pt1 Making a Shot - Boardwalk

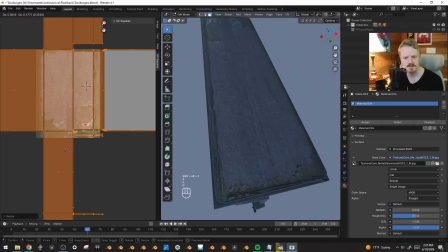32:54 Ooh, okay, so if we scale this, so it kind of fills that.
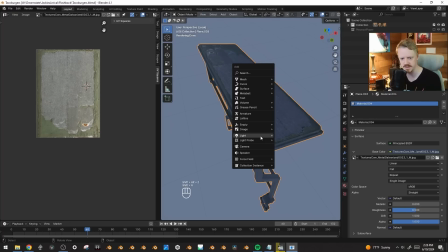33:01 And let's see if we can kind of do what we did with the concrete on this one. I'm going to put a light in here so we can see the reflection like this.
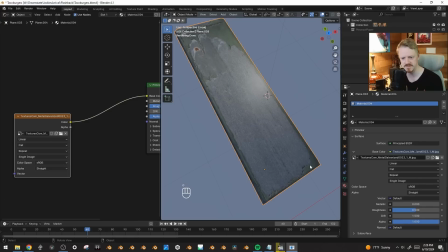33:09 And in the shader editor, and I want to separate out the metal from the green. They're kind of the same brightness level, so I don't know if we can just use like levels. Maybe the green is darker, but let's try using a, oh, where is it? Hue, saturation, no. Separate color.
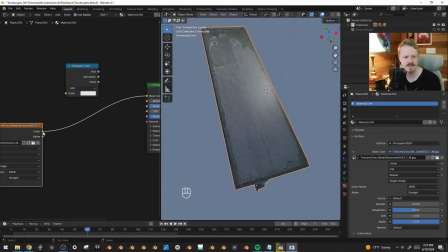33:27 And if we change it from RGB to hue saturation value, we can get an output that's literally just the saturation.
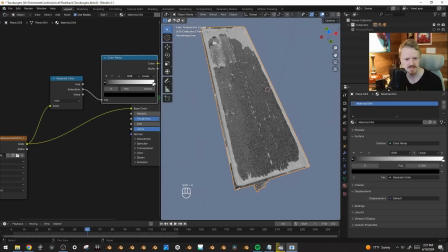33:33 Yes, that's excellent. And now we can use that through a color ramp to kind of like make, to really separate the paint from the metal.
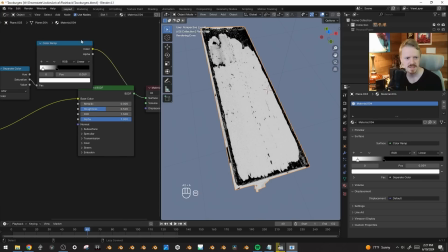33:41 In fact, let's invert it here. Cool. And we'll just plug that into the metallic option.
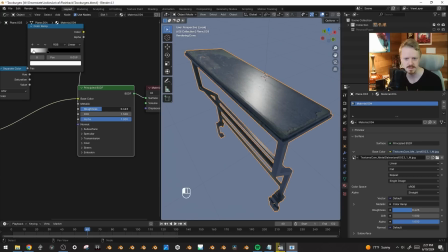33:47 And if we take a look at this, that's already looking pretty good. Turn down the roughness, but I do want to plug the entire thing into that specular input here.
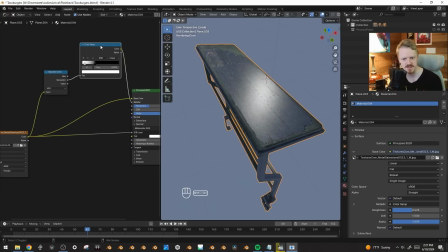33:56 And let's plug this original separation into the bump map too.
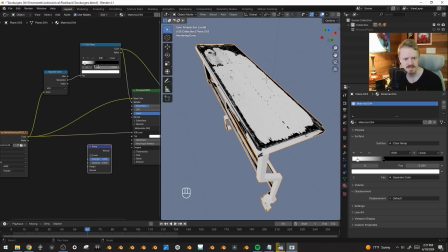34:01 Vector bump, because right now the higher areas, the paint is black. We want to invert that. So plug it into the height, invert, plugged it into the normal.
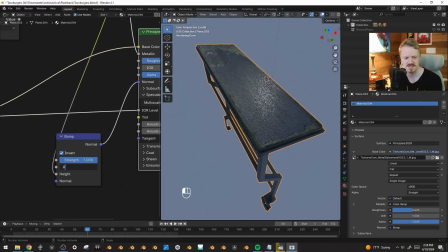34:12 And that's bananas. Let's change the distance to something reasonable, 0.01. Wow, that's still pretty wild. Apply the scale.
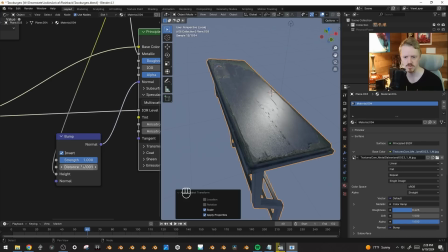34:22 0.002, 0.001. Turn down the strength.
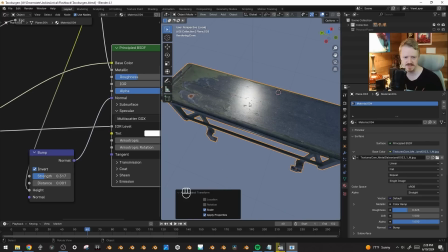34:27 And yeah, that feels good. And this is looking kind of uniform.
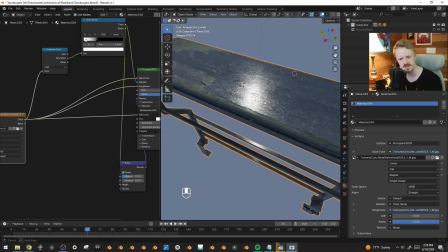34:30 If we plug this into the roughness, and here, let's dial it in again through a color ramp.
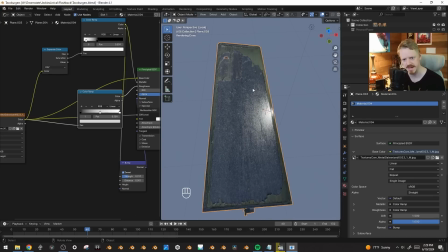34:39 Sure, let's see how that works. And because we do have this kind of distinctive pattern on the top, I don't want to repeat that over and over. So I'm going to select the entire thing,
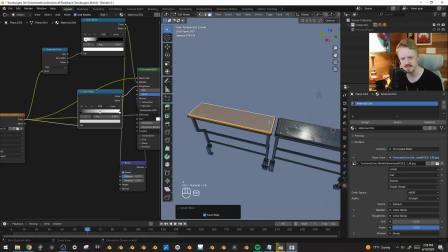34:46 move it over here, and just kind of randomize that top bit in the UV editor again.
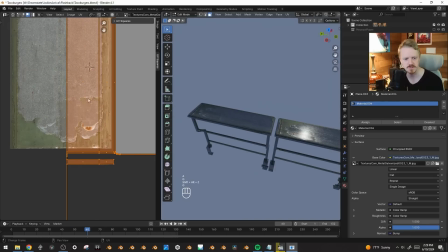34:51 So right now it's right there. Let's try moving it to... And I think this, yeah, this is the top right here.
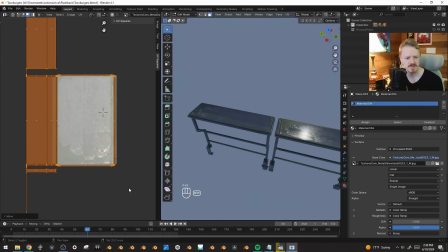34:57 So what can we do to kind of mix that up?
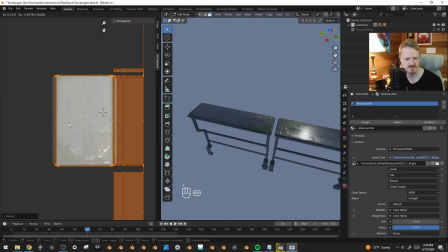35:00 We could just rotate it 180 degrees, but that'll still probably feel a little bit, copy pasty.
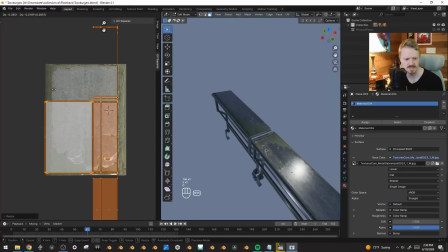35:08 Yeah, so maybe I'll just shrink it and kind of like stick it over here.
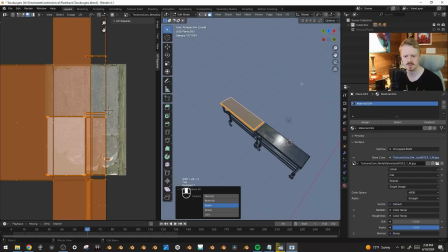35:13 Yeah, that feels natural. In fact, let's do, heck yeah, we'll do one more of these.
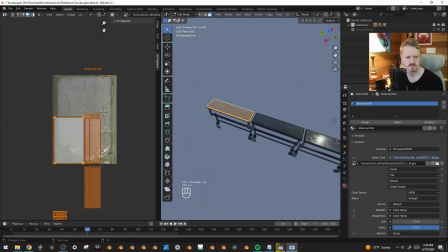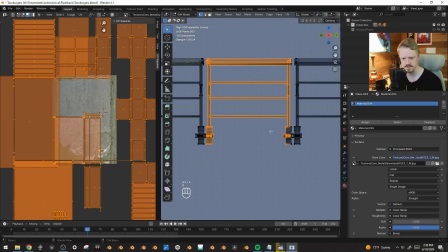35:25 Maybe select one of them, and just so everything isn't too square,
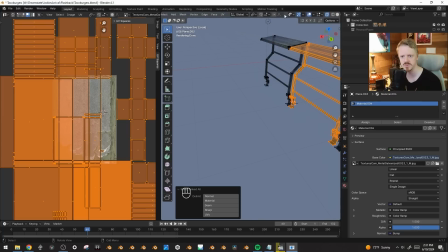35:29 I'm going to put the 3D cursor down here, set it to the, and set that to be the pivot point.
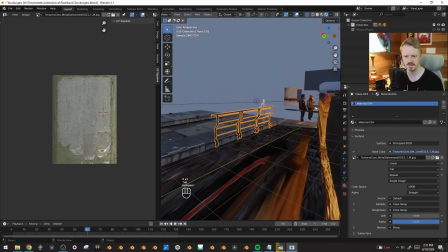35:37 Rotate the whole thing just a little bit, skew it. And now, hopefully, we stick these all the way down along here.
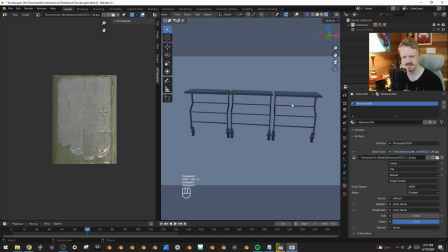35:45 We can kind of cheat this last one. Hopefully, that'll all feel a-okay.
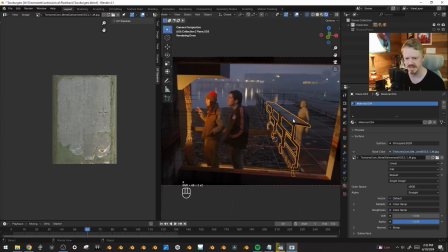35:50 Delete that light. I guess now that I'm looking at it, it's a little tall for this person.
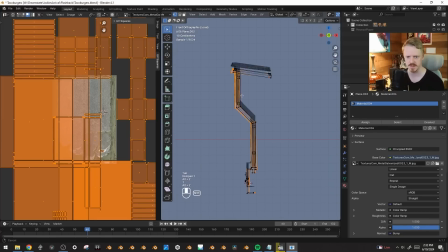35:55 Like, ideally, kids would be able to reach it also. So for that, let's just grab these bits here, pull them down, see how that feels.
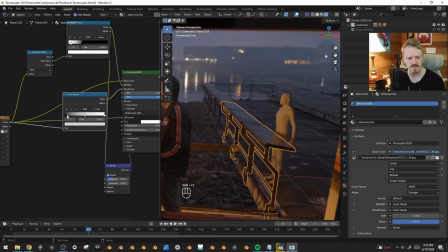36:05 Great, that's excellent. And I think the metal is maybe a little bit too smooth here, so I'll just drag that over and...
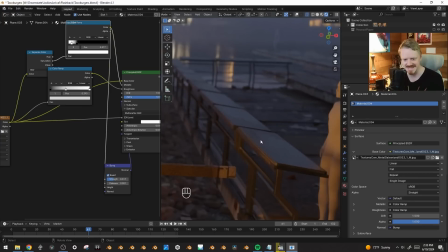36:14 But it kind of feels like it's ignoring all the texturing we did here. I'm going to put the metallic mask also into the index of refraction and see if we can just use that to darken up that silhouette a little bit.
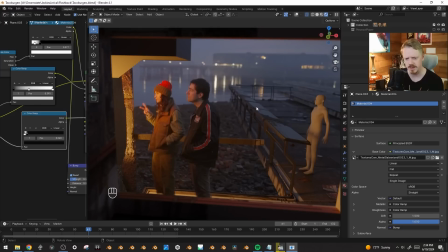36:25 And here, we won't make it quite that dark. Ooh, the garbage and everything, that this is feeling kind of tangible. I'm really happy. This bit here, I want a little bit of a contact shadow there.
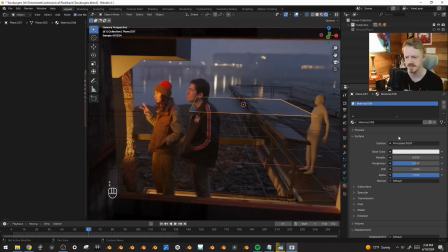36:34 And if we put a plane in here with a transparent shader on it, it doesn't do anything.
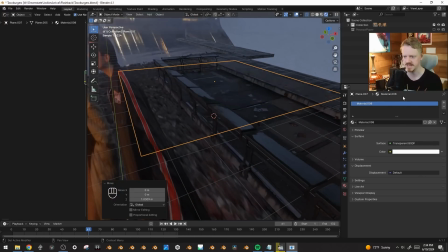36:42 But whatever color we put in here will be what it multiplies the background by. So if we bring it, you know, to like red or whatever, it'll multiply in a red color.
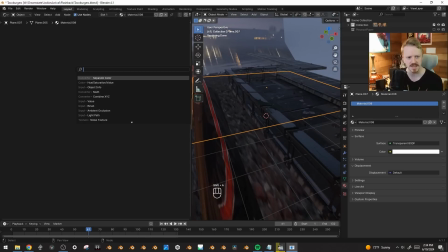36:50 And we can use that to make a shadow just by, here, let's put a gradient into the color and see what that looks like.
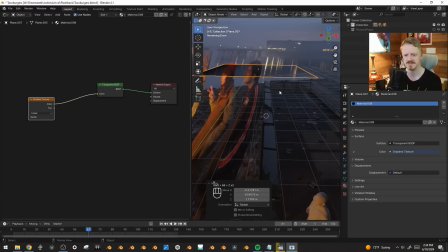36:59 And now look at that, we just have an immediate kind of contact shadow.
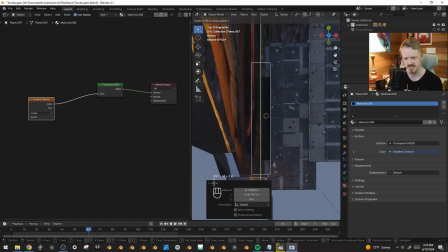37:02 We can rotate 180 degrees and stretch it out along the course of this entire deal.
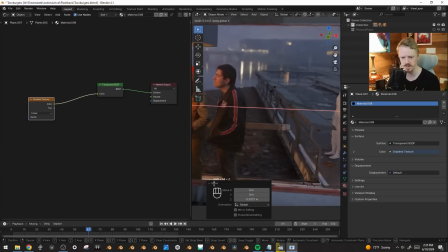37:07 Dial in our shadow however we want it. Maybe, I don't need much. Even that almost makes it feel a little bit too, maybe I won't have it go all the way out to the end. It'll just kind of stop right there. Yeah, kind of implying that it's jutting out a little bit.
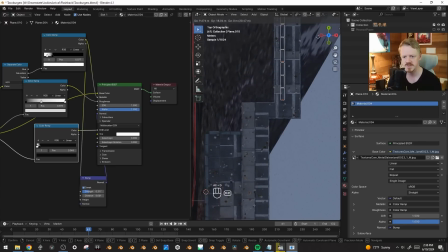37:23 Yeah, that's good. Let's try sticking these off into the distance.
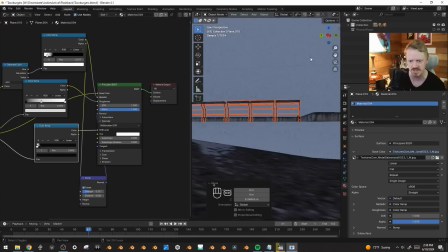37:28 I don't know, maybe it'll feel like too much of the same asset over and over, or maybe it'll sell the whole thing.
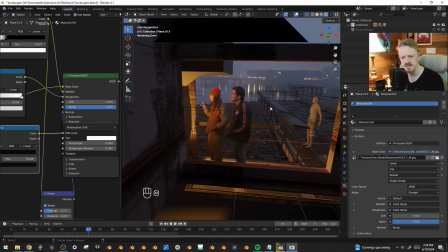37:33 We need like a paper cup back here. If I alt middle click right there, does it, I think, yeah, that centers us on it.
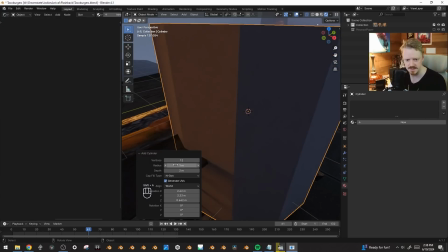37:40 That's rad. Let's create a cylinder, give it a few more vertices here,
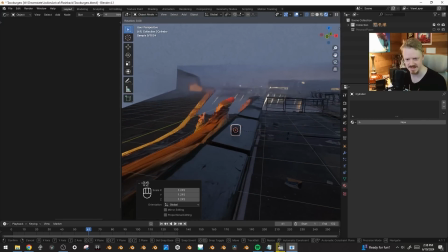37:45 scale it to the right size, make it match this platform here. Grab the top, Alt S, move it up, out, delete those faces.
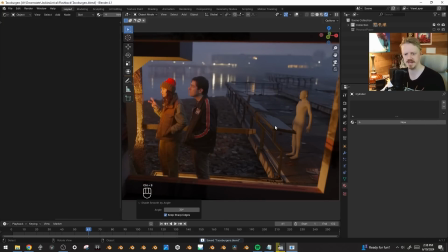37:59 Oh yeah, there we go. There's a cup. And I like this vibe right now.
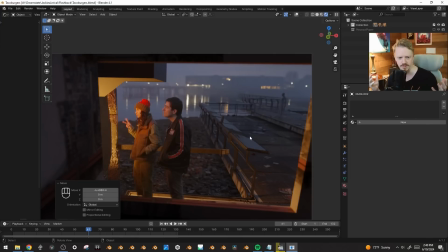38:03 Like, it does feel like you're somewhere at the end of the day, or maybe the dawn before the day started because of the amount of like kind of haze in the air. But it feels like you're in a place where often people have fun, but not right now, which is good because these characters are supposed to be kind of existing just slightly outside of everything. It's supposed to be kind of like a lonely kind of feeling.
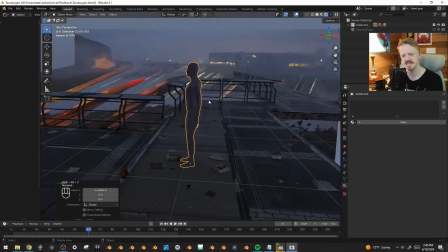38:23 But let's see if we can create like a distant entrance to an arcade or something.
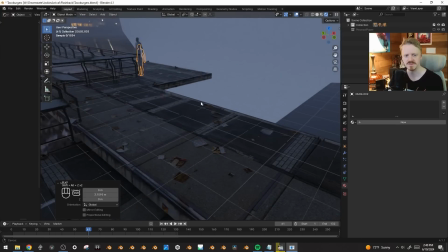38:29 Although I always want to like mix it up. So I'm like, what if it wasn't an arcade? It's a narcade.
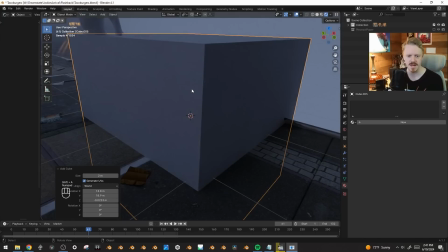38:34 Cops only.
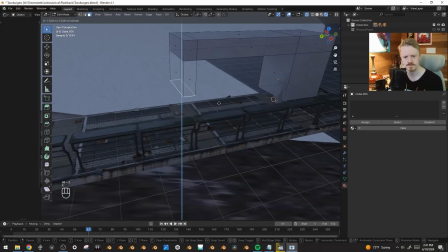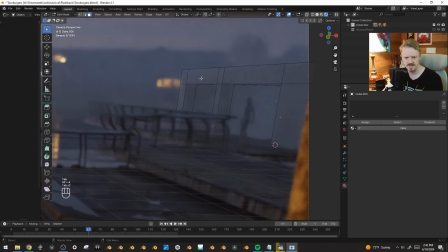38:42 That feels okay. Here, let's grab this top row here and Shift D, Alt S, bring it out, offset even to keep it all square. And this will be maybe the front of the building. Maybe even Alt E, extrude those faces.
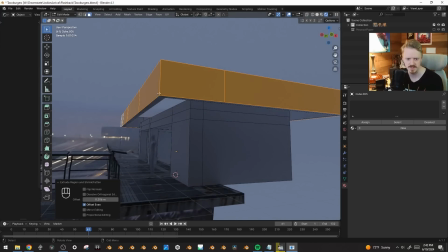38:56 Yeah, keep offset. Why isn't offset even on by default? I'm sure there's a really good reason. Here, duplicate this right here.
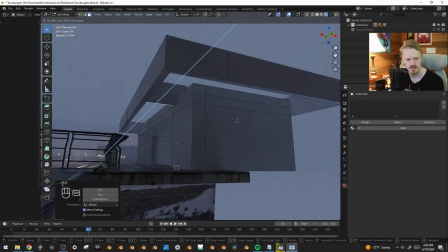39:03 And we'll make kind of a few support beams like that.
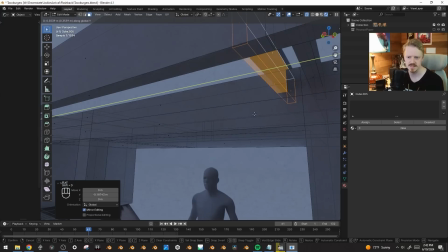39:07 In fact, if we go like this, duplicate these, and then up on top of it.
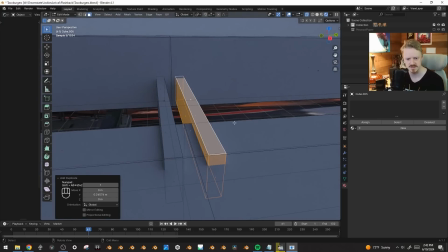39:13 Come on, sorry, it's confusing because there's X-ray on. There we go. And we bring this on top. as like the light source, I think that could be kind of interesting.
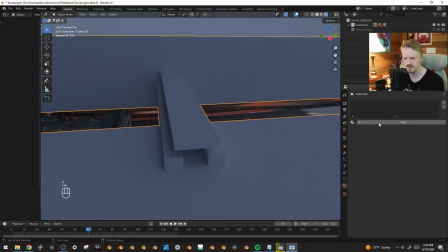39:23 Here, let's give all of this a
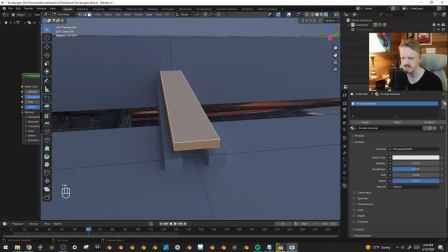39:27 arcade material, and right here, let's just give it a an emissive material.
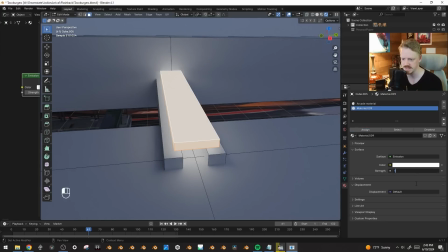39:33 Assign that. Maybe make it like 11. Is that going to be too bright? And that's cool.
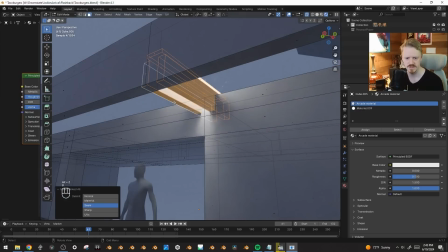39:39 That just kind of breaks up the light a little bit. So if we do a few of these just down the way,
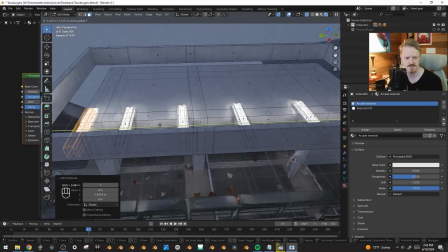39:47 and we can use, normally I cover the top of them so we wouldn't have all that light spilling out, but I think in this case we might be able to use that a little bit.
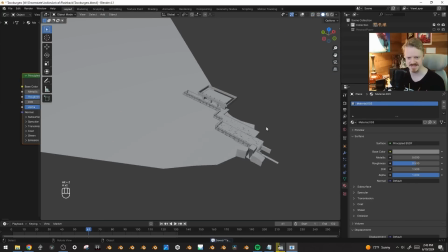39:55 Here, let's create kind of a, sorry, I have this kind of sense of like where everything is, and so a lot of times I work without even being able to see like what I'm doing,
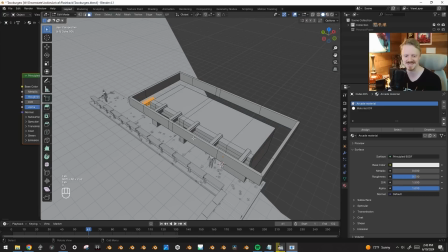40:03 and like there's a plane in the way and I'm still just like extruding, but that probably makes for a horrible video.
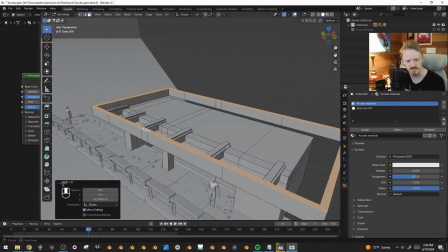40:08 Here, select this, let's bring down all of this stuff, but I do want to create a loop here,
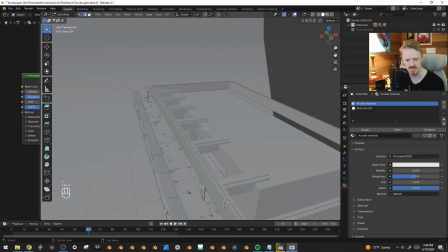40:14 duplicate it, separate it into a whole new object here, gonna extrude it up and maybe bring it in,
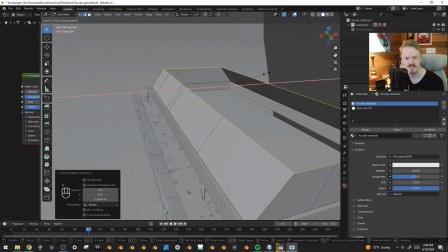40:22 and this will be kind of like a canopy type deal.
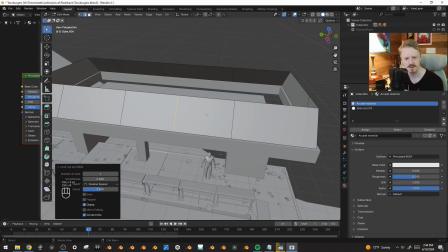40:24 And I'm gonna delete any faces that I don't really care about, get these all about the same distance.
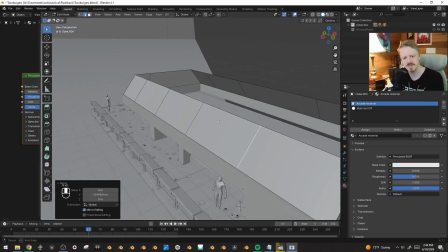40:32 And what's the best way to do this?
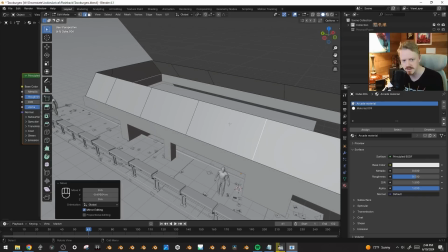40:35 I mean, I could do an actual cloth sim on it, but that would probably be, that would be ridiculous.
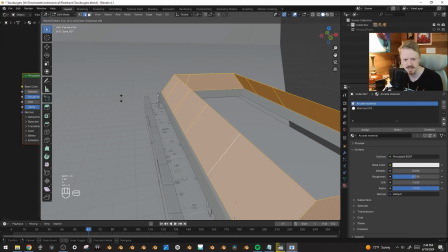40:43 Okay, no, I'm just going to duplicate this and tab into edit mode and use Alt S to bring one out.
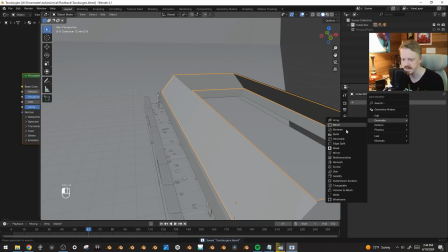40:51 And the inner one, I'm going to give a wireframe modifier, generate wireframe, thicken that up a little bit.
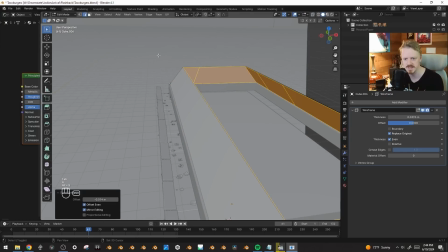41:00 And maybe bring all of these in too, because these are just literally just for casting a shadow. Maybe thicken it up even a little bit more.
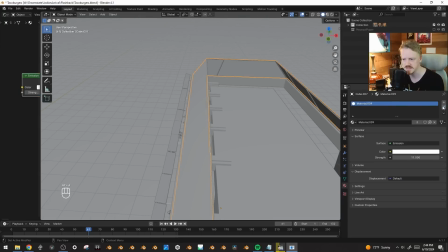41:07 This outer object here, we can delete these. We're just going to give a translucent material.